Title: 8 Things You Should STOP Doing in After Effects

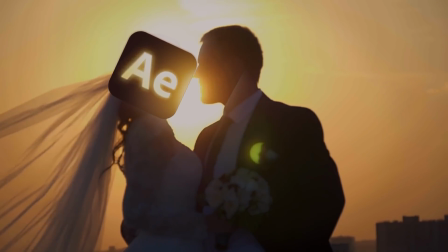0:00 You can do anything in After Effects. Almost anything. But if you're looking to improve your work, don't do these. Stop putting motion blur on everything. When I first started, I did this because I thought I should. It took longer to render, so I thought it must be worth it. Now, motion blur absolutely has its place, especially in VFX.
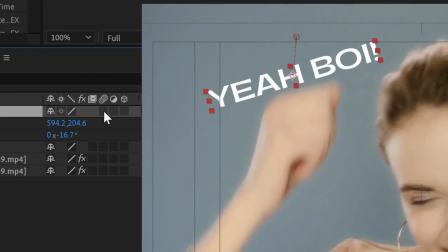0:21 If you're compositing elements into live action footage, you should match the motion blur of your footage so it looks like everything was captured with a camera but animation is traditionally captured
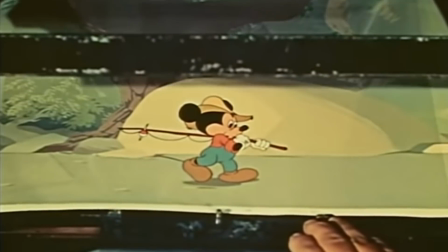0:30 one frame at a time with no motion blur and that's typically a look that a lot of 2d motion graphics are trying to replicate so generally leave it off unless you're using it for a specific reason stop adding too much stuff i know you're excited
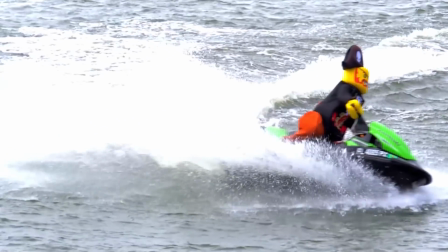0:44 because you've just learned a new technique you found some expensive plugins that fell off the back of a truck and a stock library with loads of cool cell animated assets
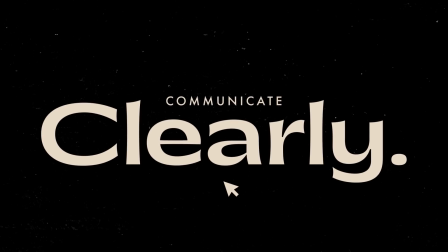0:52 But your job is to communicate a message clearly with your scene. Not jam as much as you can into it to show off and make it look expensive and premium.
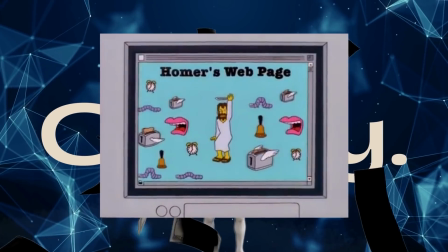1:01 Because you'll do the opposite. And your work will end up looking like this. Stop creating unorganized projects.
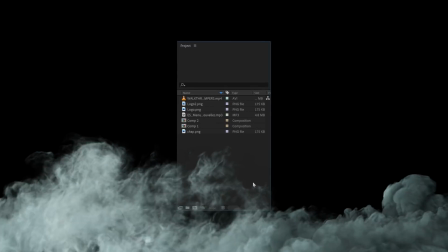1:10 At first, you won't even realize it's happening. You can see all of your elements in the project panel. It's fine.
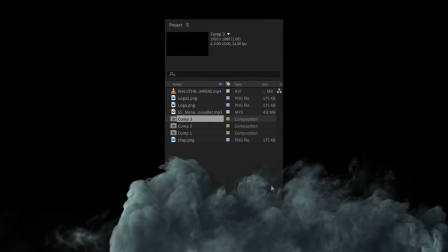1:15 You've only got two comps to keep track of. One more can't hurt. But let your guard down for one second.
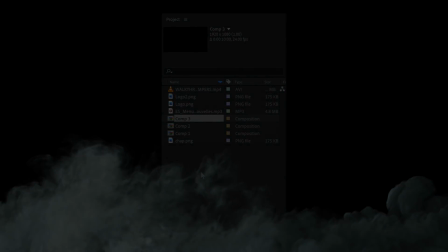1:21 And you've got this.
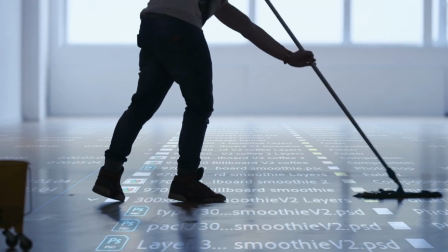1:26 If you're working with others on a project, trust me, no one wants to deal with your mess.
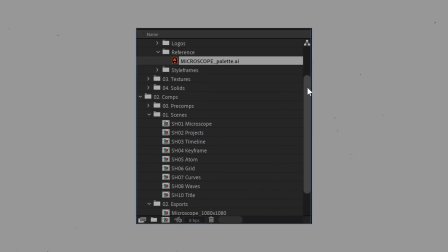1:31 And if we're being honest, neither do you. You'll save so much time in the long term by keeping it organized.
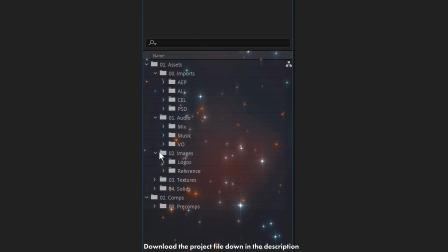1:36 And if you don't know where to start, download my free project file template. It will help you out. Stop putting everything in one comp. It can be tempting to create multiple scenes in just one composition,
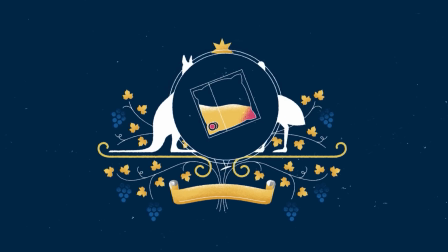1:47 especially if you've got transitions or an element that we follow through multiple scenes. but you can easily end up with hundreds of
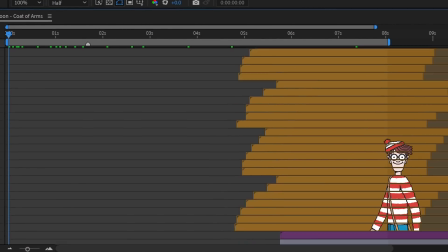1:54 layers and it will make working in that comp unnecessarily slow and more importantly a nightmare to navigate.
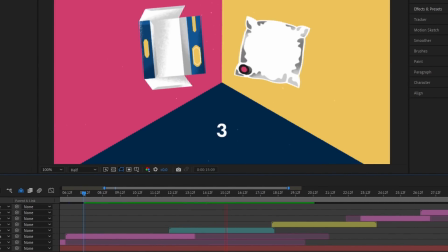2:00 Sometimes it is necessary, but most of the time you should find or make moments where you can make a seamless transition to a new comp.
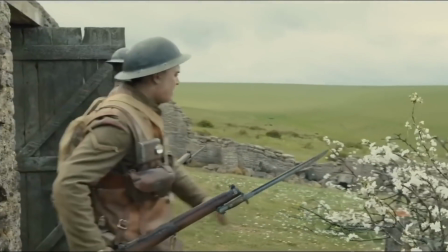2:08 Like in movies where they make it look like one continuous shot, but there are hidden cuts cleverly placed where we didn't even notice.
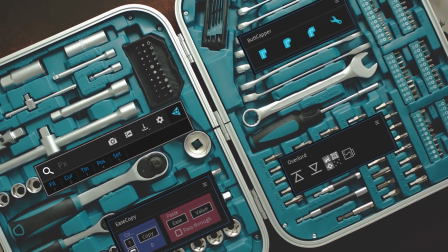2:15 Stop using plugins as a crutch. plugins can be a great way to augment your toolkit to let you do what you want faster and give you some more options but don't let them take control I have a problem with a lot of easing plugins for this reason they just make it a bit
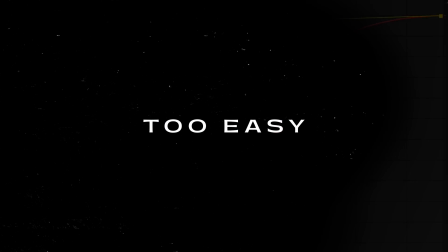2:29 too easy to avoid the graph editor and not make any bespoke motion but if we're letting a tool choose the speed for our motion what
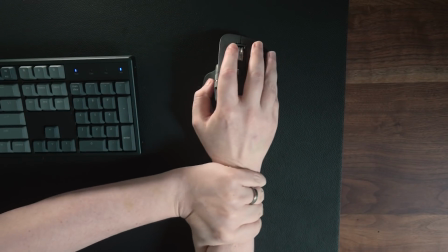2:37 are we needed for that's that's the whole show you're letting someone else take the wheel at that point you should be pushing your abilities to make creative decisions
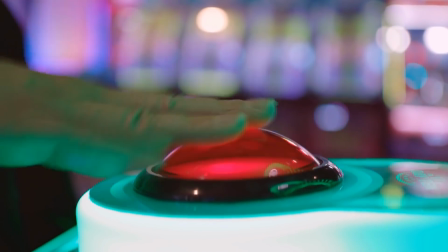2:45 and execute them well, not just your ability to operate a plugin. I love the plugin Flow for this reason.
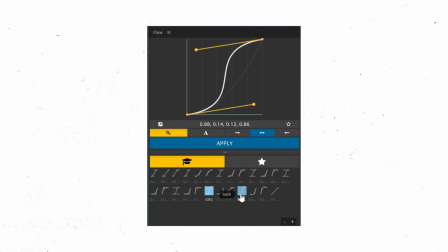2:51 Even if we use their preset easing, there's a mini graph editor that we can see and edit at all times,
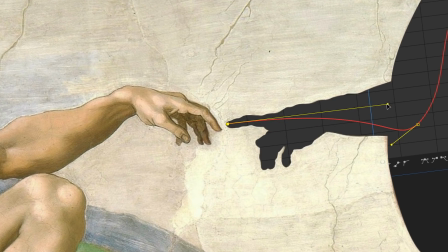2:56 so we're not losing that sacred connection between animator and graph editor. Stop eyeballing.
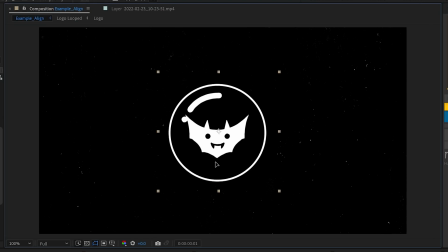3:02 There will be many times where you need to animate something in the center of your composition, so make sure it's actually in the center. Don't eyeball it. Even if it's off by just a smidge, that triggers something instinctual, coded deep inside our DNA that something is off.
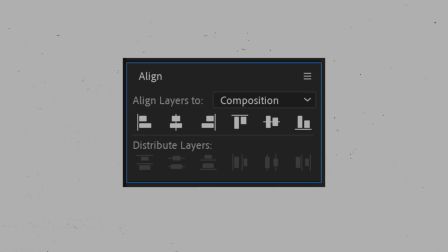3:19 Luckily for us though, After Effects has an alignment panel. Now the first thing you should do when you open After Effects is make that window visible.
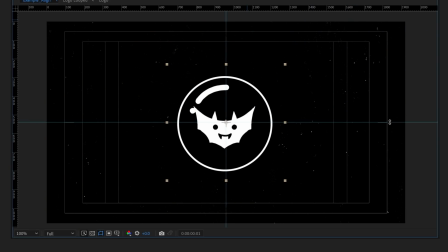3:25 Then never let it out of your sight. And if you require further assistance, you can pull out guides and the always lovely proportional grid.
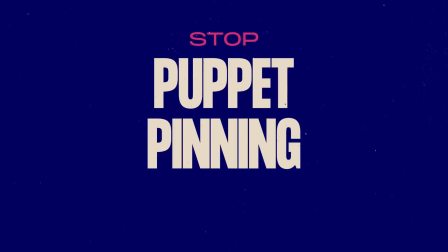3:33 Stop puppet pinning everything.